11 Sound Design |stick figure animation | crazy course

The last step before we're ready to export is sound design. Sound is best saved for last because the timing of the animation changes all the time during production, so adding sounds before the action is locked in will result in redoing work for no reason.
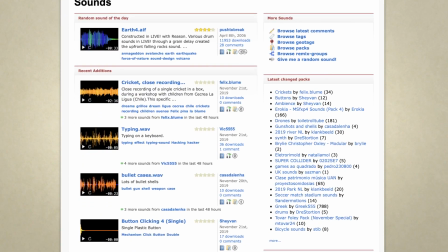I get most of my sounds from freesound.org, which has a huge database of user-submitted sounds. But because it's free and the users are not all professionals, you get a pretty mixed bag.
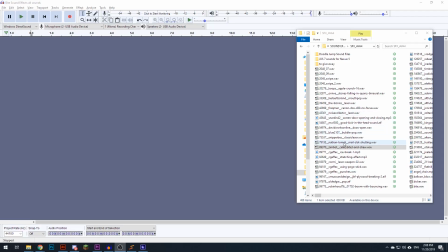But with enough digging, you can usually find what you need. I then take the sound files and bring them into Audacity, which is where I edit them to fit my needs. I actually recorded most of the sounds that I used for my stick figure animation myself. The whooshes were achieved by flicking a ruler in front of the microphone. The stick figure's footsteps were made by my finger tapping the mouse pad.
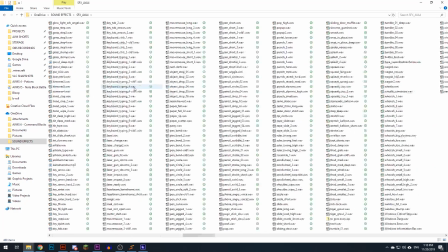It's always a good idea to build your sound effects library, keep the names organized, and whenever possible, record your own effects. It makes a difference and helps your animation sound less generic.
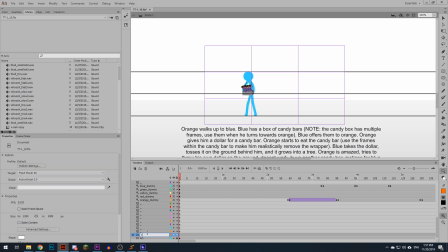When the sound files are ready, I import them into Animate and create a bunch of layers on the timeline and name them sound effects. Then I go through the animation and I add all the sounds as I go. When I see an action that needs a sound, I'll place a blank keyframe where the sound should be.
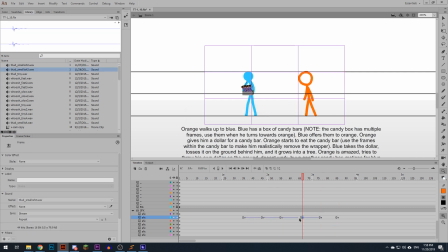I always put it exactly one frame after the action because the brain is used to hearing things after seeing them.
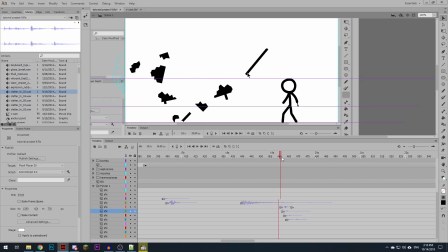If it hears something before seeing it, there's an instant disconnect. If the action is fast, this placement is easy because there's a clear, exact frame.
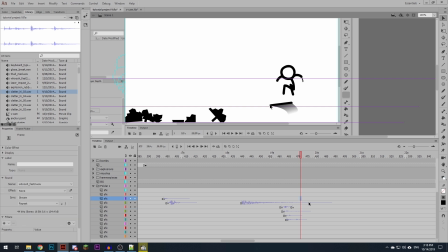But for slow actions that require a slow whoosh, I'll look for the frame where the action is in full speed and put it one frame after that. When I was just starting out with sound design, I was determined to add a sound to everything, no matter how big or small it was. Every little footstep, head turn, or arm motion. I did that because I wanted it to feel very real. Over time, as I got more experienced, I toned it down a bit, and now I try not to add sounds to actions that aren't really important and that the viewer doesn't really need to pay attention to. Just like leading the viewer's eye through staging, you can also lead their attention through sound. You can get pretty creative with sound design and use it to tell a joke or make something look like something that it isn't.
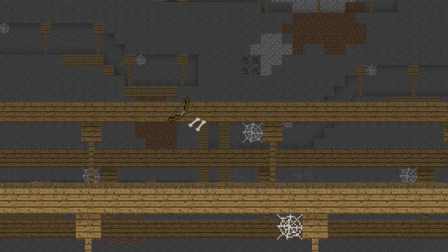For example, the sound effects add a lot to this joke. The minecart sounds like a race car going down the highway.
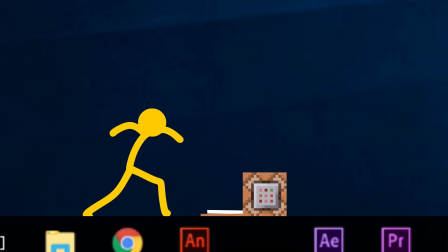And here, this regular block sounds like it has a metal door and a keyboard on top of it.
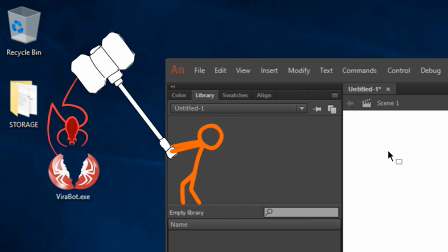And this hammer could be made out of anything, but the sound tells us it's made out of metal. Now that we're done with sound, it's time to edit and export our final animation.